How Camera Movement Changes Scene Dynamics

All right guys we are on one of the Lumindeo sets right now and what we're gonna do here is we are going to film a simple scene and we're gonna film it a bunch of different ways and the goal of it is to show you guys different ways to film a scene using different kind of camera techniques. We're gonna be talking a lot about motivated movement so here we're gonna shoot it just straight on sticks which means the camera doesn't move at all. We're going to show you motivated movement with the camera following the actor and then we're gonna to show you unmotivated movement, which is the camera's just moving. There's not really a rhyme or reason to it. It's just going to be all a part of the scene. And we're going to show you how, depending on what you do with the camera, it can create different emotions when people watch it. It can make energy, it can add energy to the scene, or it can make it really still and stark and lifeless. And so depending on what you're trying to accomplish in telling your story, motivated movement in the camera can be a good thing or a bad thing. So what we're going to do now is we're going to shoot the scene a couple of different ways, and we're going to talk about it.
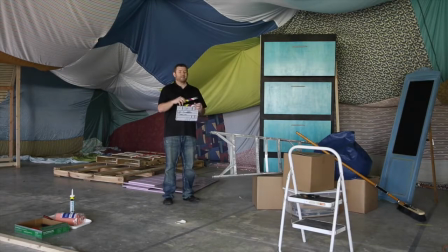[0:59]
Alright guys, so in this first scene, what we're going to do is we're going to put the camera on sticks, which just means it's on a tripod and it is not going to move. We're going to set the camera up, we're going to make sure our framing looks good, and then we're just going to leave it there in the whole shot.
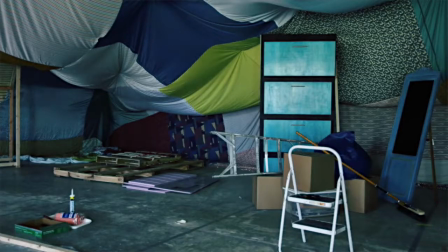[1:12]
And so as we see the shot, what's going to happen is he comes in and he does his little thing.
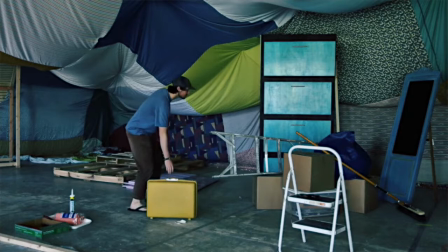[1:16]
But notice when you're watching that as the camera doesn't move, it can provide a sense of, you know, maybe it's an ominous scene.
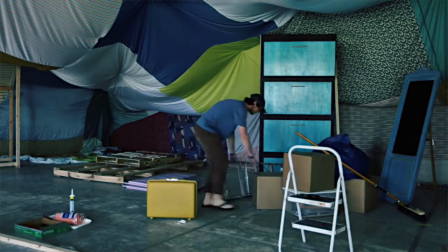[1:23]
We don't really know what's going on, but there's not a lot of emotion. It's just very stark, very clean, and we don't really know what we're supposed to look at. Your eyes are going to be wandering around the frame looking at the different things. And as he's opening the boxes, as he's moving the ladder and so on, we don't really know what's going on.
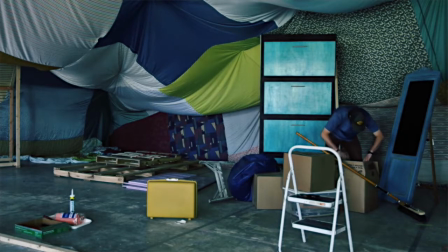[1:39]
And even when he finds what he's looking for, we can't really tell what it is because the camera's not really moving. It's just kind of setting up a shot. So it kind of works to provide a sense of, you know, maybe something bad is going to happen. Or if he's looking for something, we don't know. I mean, is this guy working for the CIA? Is he just hungry?
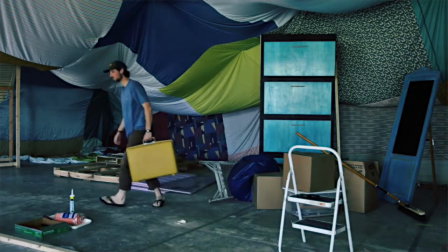[1:56]
We don't really know what is going on because the camera is just very still, but there's not a lot of energy in the scene at all. It's just very empty, very clean, and if that's what you're going for is just a simple little state-the-fact kind of shot, this is the best way to go.
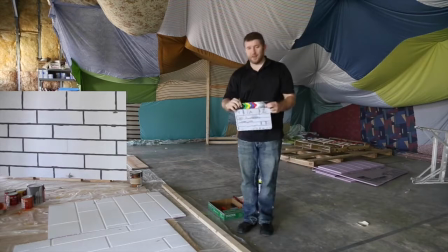[2:11]
All right, so in this second shot, it's much like the first, but there's going to be one little change, and that is that the camera is going to move, and what's going to happen is as Andrew comes into the shot and we see it,
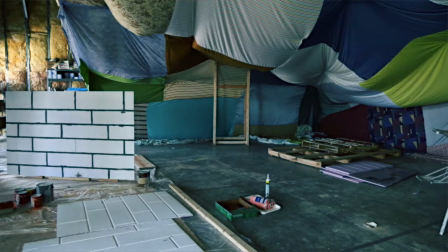[2:22]
the camera's very still at first. Nothing's really happening. And the camera's not going to move until Andrew gets to the edge.
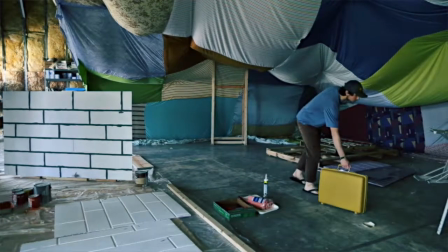[2:28]
When he gets to the edge, it's almost like as he approaches the side of the screen, the camera is going to turn and follow him.
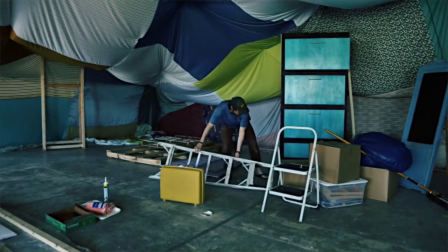[2:35]
And it's kind of allowing the actor in the scene to motivate the camera to go that direction.
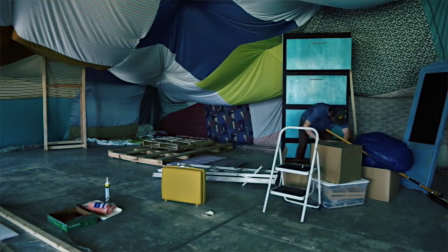[2:40]
And the reason why we're doing that is because the audience is going to want to know where is he going? What's he doing? As he approaches the side of the scene, it makes you feel uncomfortable because we want to know what's he doing and We don't want him to disappear.
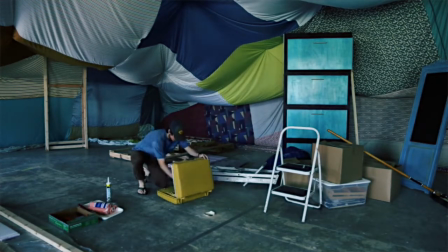[2:51]
So it's almost like the camera's forcing itself to follow the actor, which is great. And then as he's going through the rest of the scene, he opens the boxes, he does the ladder and all that. But as he leaves the scene, notice that once again, the camera now follows him for a short way as though the actor's, again, almost pushing the camera to follow him where he's going. And so it's motivated. The camera's not just moving for no reason. There is a reason. And that is the actor is moving the camera where it needs to go. Basically, our attention, where we need to be looking, is following the actor. And so the camera is basically doing what the director is wanting us to see, which is follow the actor. Whatever he does, wherever he goes, that's where your attention should be. So this is a great way to keep the audience engaged at a specific point. If you're wanting to kind of cue somebody into, hey, this is important, having a motivated camera movement is an excellent way to do that.
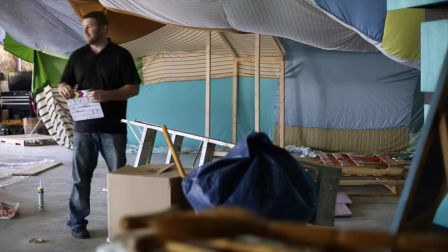[3:38]
All right, now this last shot, we're going to talk a little bit about unmotivated movement.
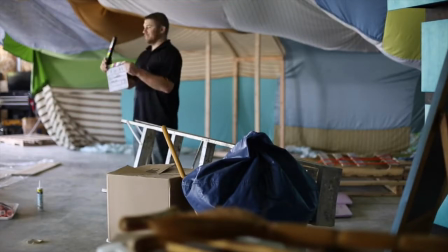[3:42]
And in this way, I kind of like to call this the Jason Bourne effect, which is the camera is going to be handheld. it's going to be very shaky there's no rhyme or reason to where the camera's going it's just it's just going to be everywhere and so as you move into the
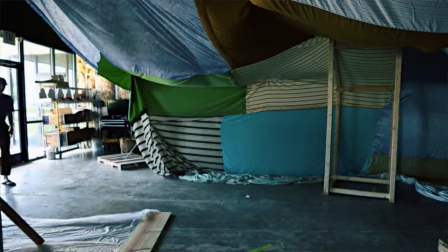[3:56]
scene we're going to have two different cameras filming this because usually when you're shooting it in this kind of style it tends to be more episodic
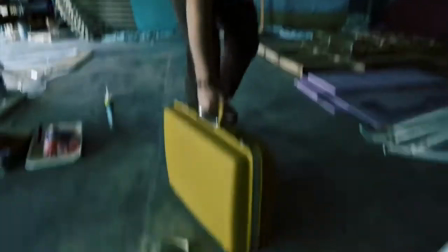[4:02]
and so therefore you're going to have multiple cameras everyone's handheld and there's just going to be a ton of energy I mean suddenly the scene that started
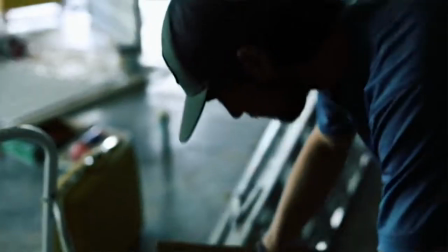[4:08]
out looking really stark is now looking very exciting and if we added some really tense music this could be really interesting
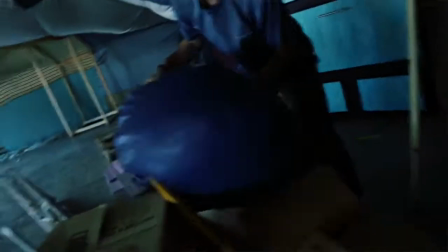[4:14]
to watch but the camera there's really no rhyme or reason it's just pointing to wherever we think we need to be looking.
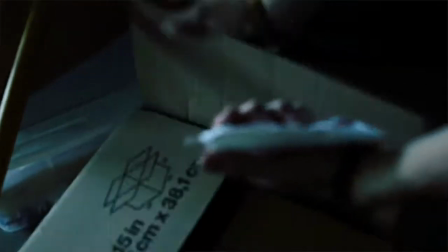[4:19]
So it's almost like the camera has a mind of its own. It's just kind of going wherever.
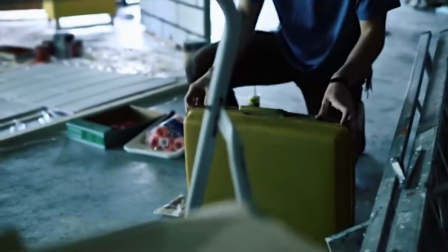[4:23]
And it can be a great way to put energy into a scene, but at the same time, if you do this long enough, it might make you seasick in the audience.
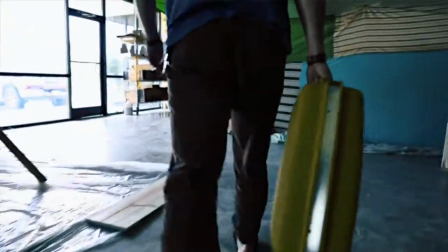[4:30]
And so handheld is a great way to bring in energy, a great way to kind of, you know, make some excitement with the scene that's, you know, whatever's going on. At the same time, you want to be really careful that you don't shoot the whole thing like this because it can just wear you out watching something like this. It'll make you tired and if on a big screen it'll make you sick. So you need to just be careful that if you're doing this that the reason why is that you're trying to create some energy. You're trying to create some excitement in the scene and as long as you're doing that handheld is a great way to go but just be careful how you use it.